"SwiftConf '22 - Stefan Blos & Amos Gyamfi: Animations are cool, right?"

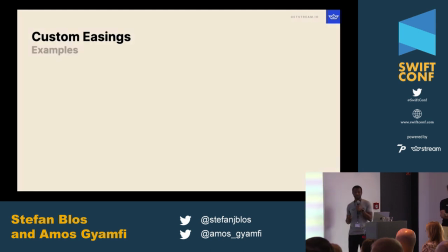[28:45]
We have several of them, but we have categorized them into four main categories. And under each category, we also have different examples. Let's begin with sinusoidal.
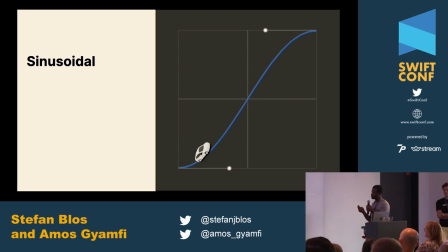[29:00]
Looking at this graph, you can see it is similar to easing out. It makes the car start slowly. Towards the middle, it increases its speed. And towards the end, it slows down. So, you can use it to create gentle animations like ease in art.
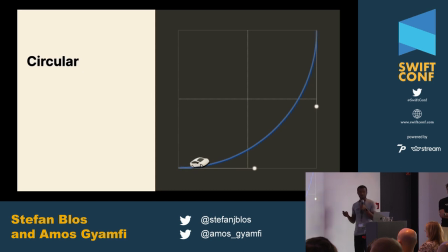[29:19]
Next, we have circular. Most of the time, you want your animation to have dramatic acceleration. In this case, you can use circular easing. We also have exponential. This will make the object move fast.
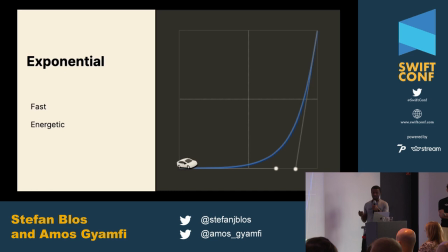[29:38]
And then, if you want to create energetic and exaggerated animation, this easing is the best you have to use. Next, we have special effects. And one of the easing that falls into this category is ease-in-out-back.
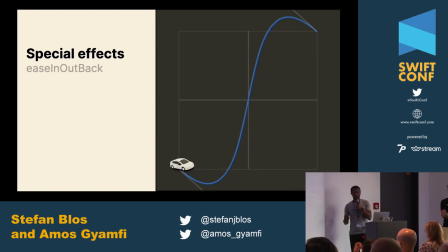[29:58]
This is a combination of ease-in and ease-out. But looking at the graph closely, you can see the start and the end goes beyond the starting positions of is in and is out.
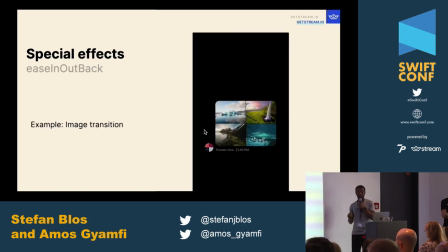[30:12]
So you can use this to create animations for photozoom. For example, you have an image that transitions from a gallery into full screen mode.
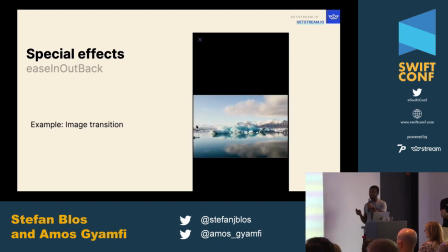[30:24]
You can use this easing to create something like anticipation,
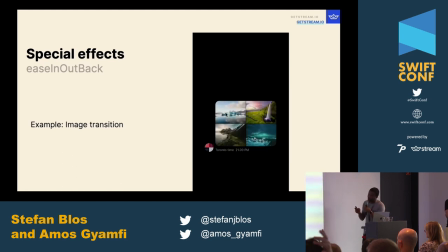[30:30]
like the App Store card we showed previously.
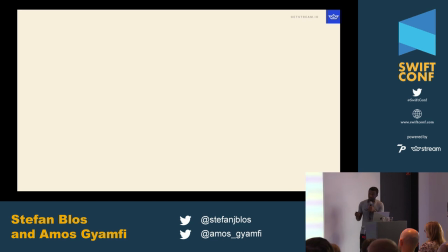[30:35]
So I have shown a lot of standard easings and custom ones. So how do we preview and visualize these easings before we use them for our iOS animations?
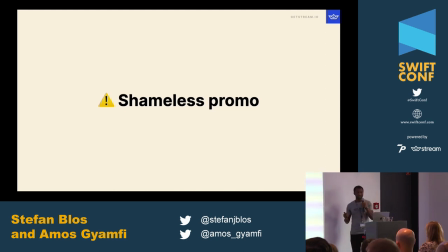[30:50]
Shamefully, we don't have any tool to do that. Simulously, we have Motionscape.
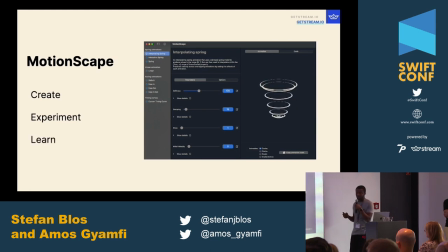[30:56]
Using Motionscape, you can create and prototype with different kinds of easings before you commit to use a particular easing function. So you can think of it as the best way to visualize easings and copy the code for your SwiftUI animation.
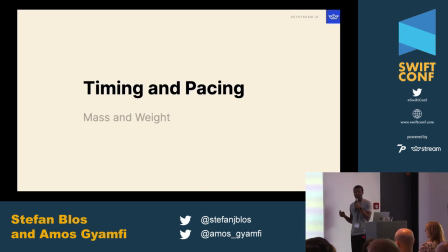[31:14]
Let's move on to timing. This is another parameter you need to adopt to create great and good looking animations.
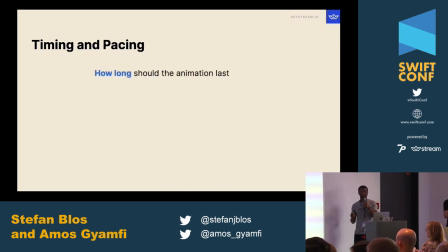[31:25]
It's how long the animation should take. And pacing is also the speed at which objects animate. Combining these two parameters, you can easily differentiate great animations from a very terrible one.
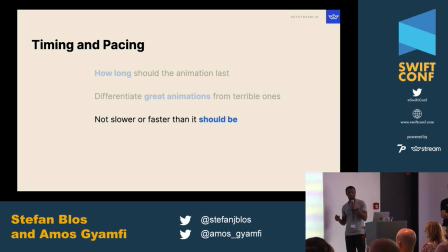[31:42]
So when creating animation, you should bear in mind not to make it so slowly or run faster than they should.
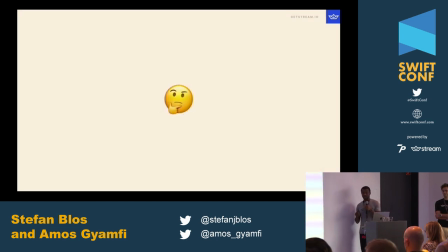[31:51]
So how long should this animation be? Any time you create animation, you may just be wondering. In this case, you need to create something like duration sets.
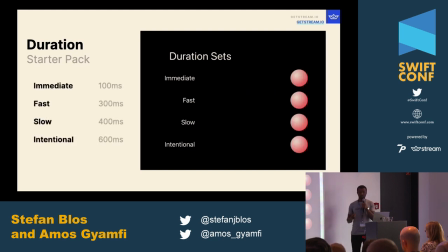[32:03]
To have different speed for each animation, you can have immediate, fast, slow, and intentional for the animation.
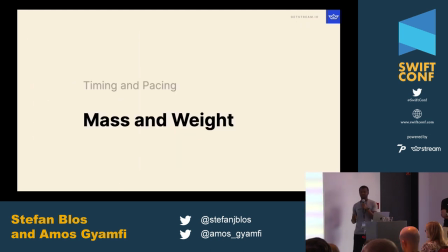[32:12]
Now, let's look at another parameter that will make your animation great.
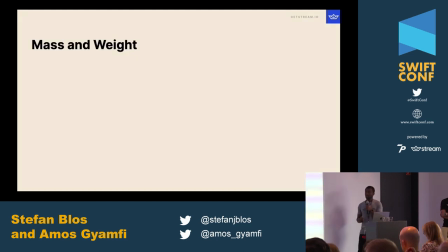[32:17]
Mass and weight. Mass is the same as the weight of the object. You can use mass to overshoot the object. So, what it does is it changes the inertia of the object.
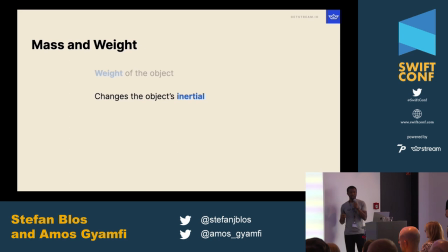[32:32]
Inertia is the tendency of the object to remain in its state of rest or uniform motion. Simply, it is the willingness of the object to move and when it is already in motion, it is its willingness to stop moving.